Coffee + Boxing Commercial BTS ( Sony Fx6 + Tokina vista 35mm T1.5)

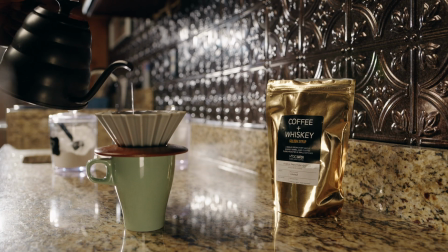[0:00]
Alright, so this project was shot for a coffee shop out in St. Petersburg, Florida, and they go by the name of Hodgebotch.
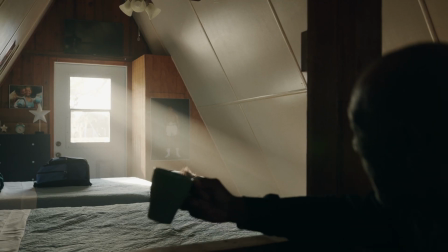[0:08]
This project featured Soraya.
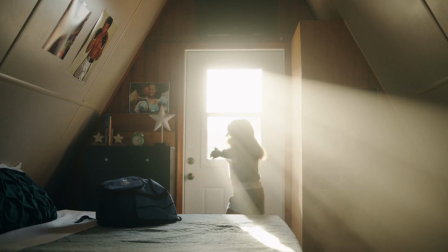[0:10]
She also goes by the name of First Lady, and she's an incredible boxer, and she's 10 years old at that.
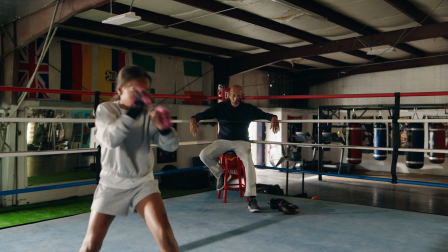[0:17]
So we also had Gordon Knowles playing the coach slash grandpa. So for this project, I really wanted to have a natural but elevated look.
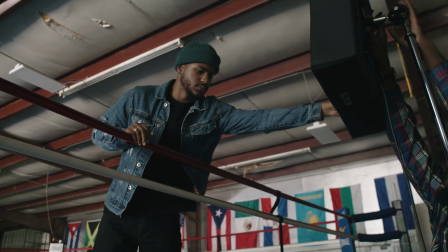[0:30]
For the boxing ring setup, I had a 2x2 light mat with a softbox shooting through a 6x6 silk,
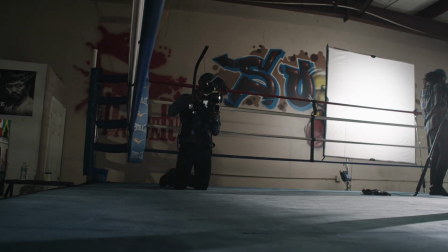[0:38]
and that was just being double diffused so you can have that nice soft wrap around the coach and Soraya.
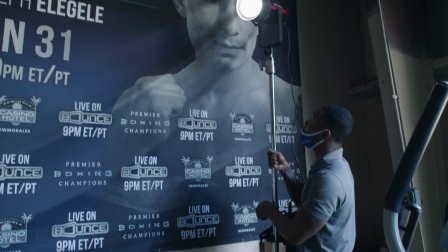[0:46]
I also had a 300D Mark II with a Fresnel attachment shooting through those ropes coming from camera left,
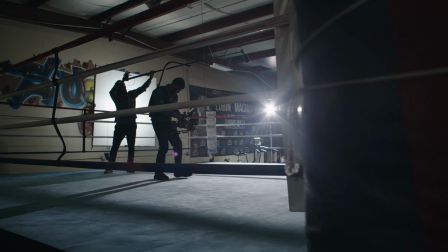[0:54]
and it was shooting through those ropes and hitting Coach and Soraya more harder on the body.
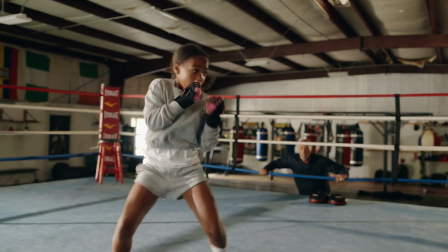[0:59]
That was just to replicate a early morning sunlight that was coming through that open garage door.
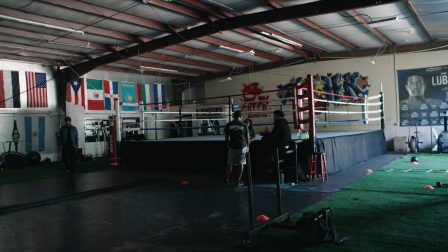[1:06]
This location had a lot of natural light just flooding in. I also played with the garage door.
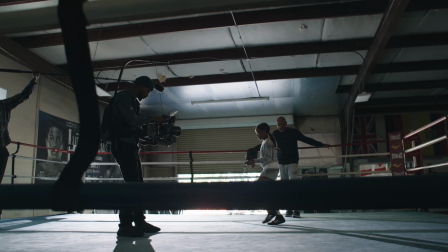[1:13]
I had it all the way up, all the way down,
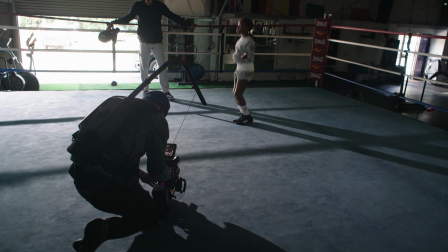[1:15]
and we kind of just settled for the garage door halfway and really just supplementing that 300D with the Fresnel,
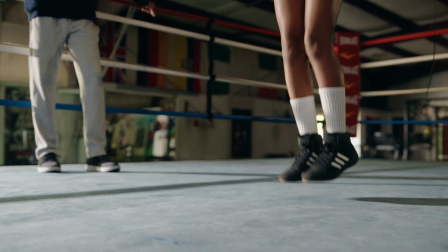[1:22]
shooting through those ropes and creating those nice shadows.
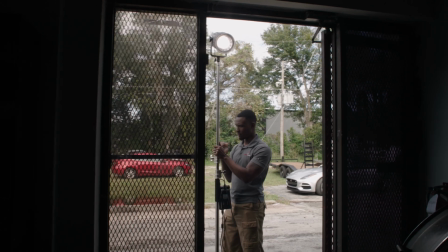[1:27]
So in that back door that you see, we had some natural light flooding in, but I supplemented a Godox
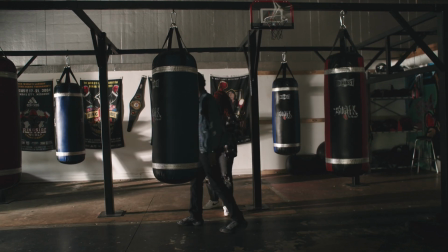[1:35]
VL150, and I just blasted that light through, and it was just raking across those heavy bags in the background.
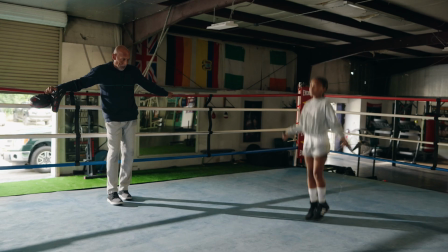[1:42]
And that was really just adding some separation from the ring and the heavy bags, and that really gave the room some depth. So camera right tucked away in the corner, we had a aperture 120D, and that was just working as a kicker light.
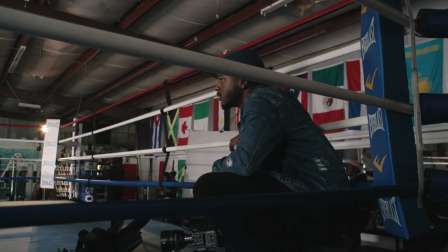[1:57]
We also warmed that light up just to add a little bit of color separation to the back of their head and really pulling them out from the background. So for the camera setup, we had my Sony Fx6,
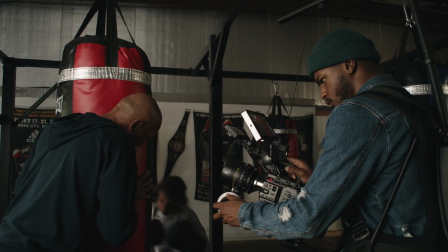[2:10]
and we paired that with the Tokina Cinema Vista 35mm T1.5.
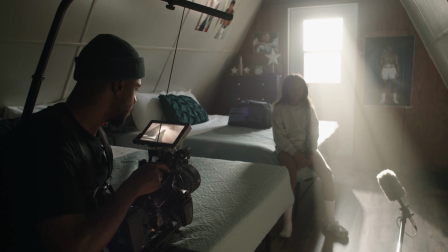[2:19]
This lens has such a beautiful look and a nice bokeh, and it also flares like crazy. I really think the 35mm focal length on a full frame sensor is just a beautiful focal length.
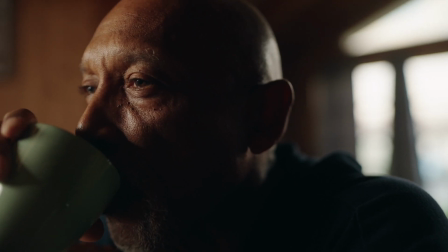[2:34]
I didn't want anything too wide, as I didn't want anything too telephoto. 35mm on a full frame sensor would be that perfect middle ground.
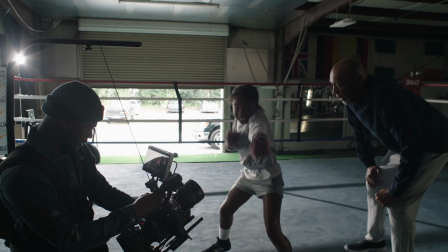[2:44]
Especially I wanted to get up close and personal when Soraya was throwing those punches.
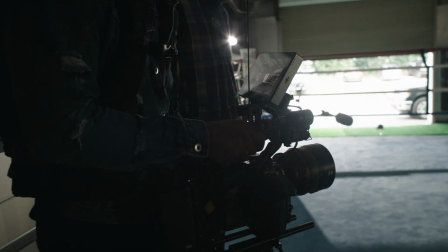[2:51]
I think shooting a project on one focal length really helps you shape the look of the project and give it a cohesive look. I shot most of the project in the T4, T3 area just because I was manual focusing by myself. I didn't have anyone pulling focus for me, so pulling focus by yourself with this lens is difficult, but it's possible, as you can see.
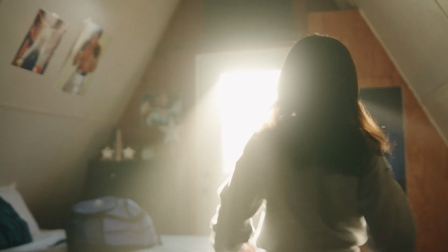[3:20]
This lens at T3, T2.8, it's still sharp, but it also has that nice fall off in the background that I really enjoy. So for the cabin scenes where you see Coach drinking his coffee in the morning, we really just lit that scene with two lights. We used the aperture 120D with a aperture lantern softbox attachment on the front of it.
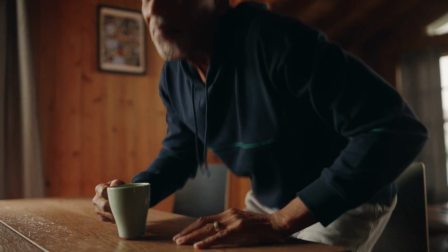[3:45]
In conjunction, we used the VL150 with that Fresnel attachment,
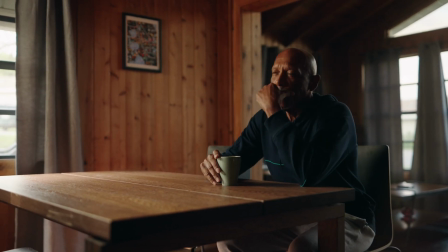[3:50]
just raking across that table and a little bit on the floor and background, just to create those early morning sunrise looks.
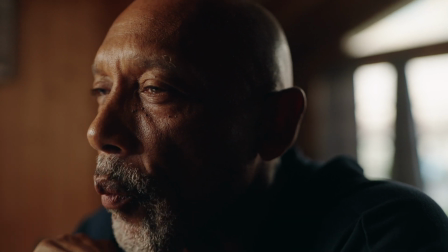[3:58]
The location had beautiful shears and nice color to the shears, and it was also later in the day, so that it was some nice natural light coming in through the background.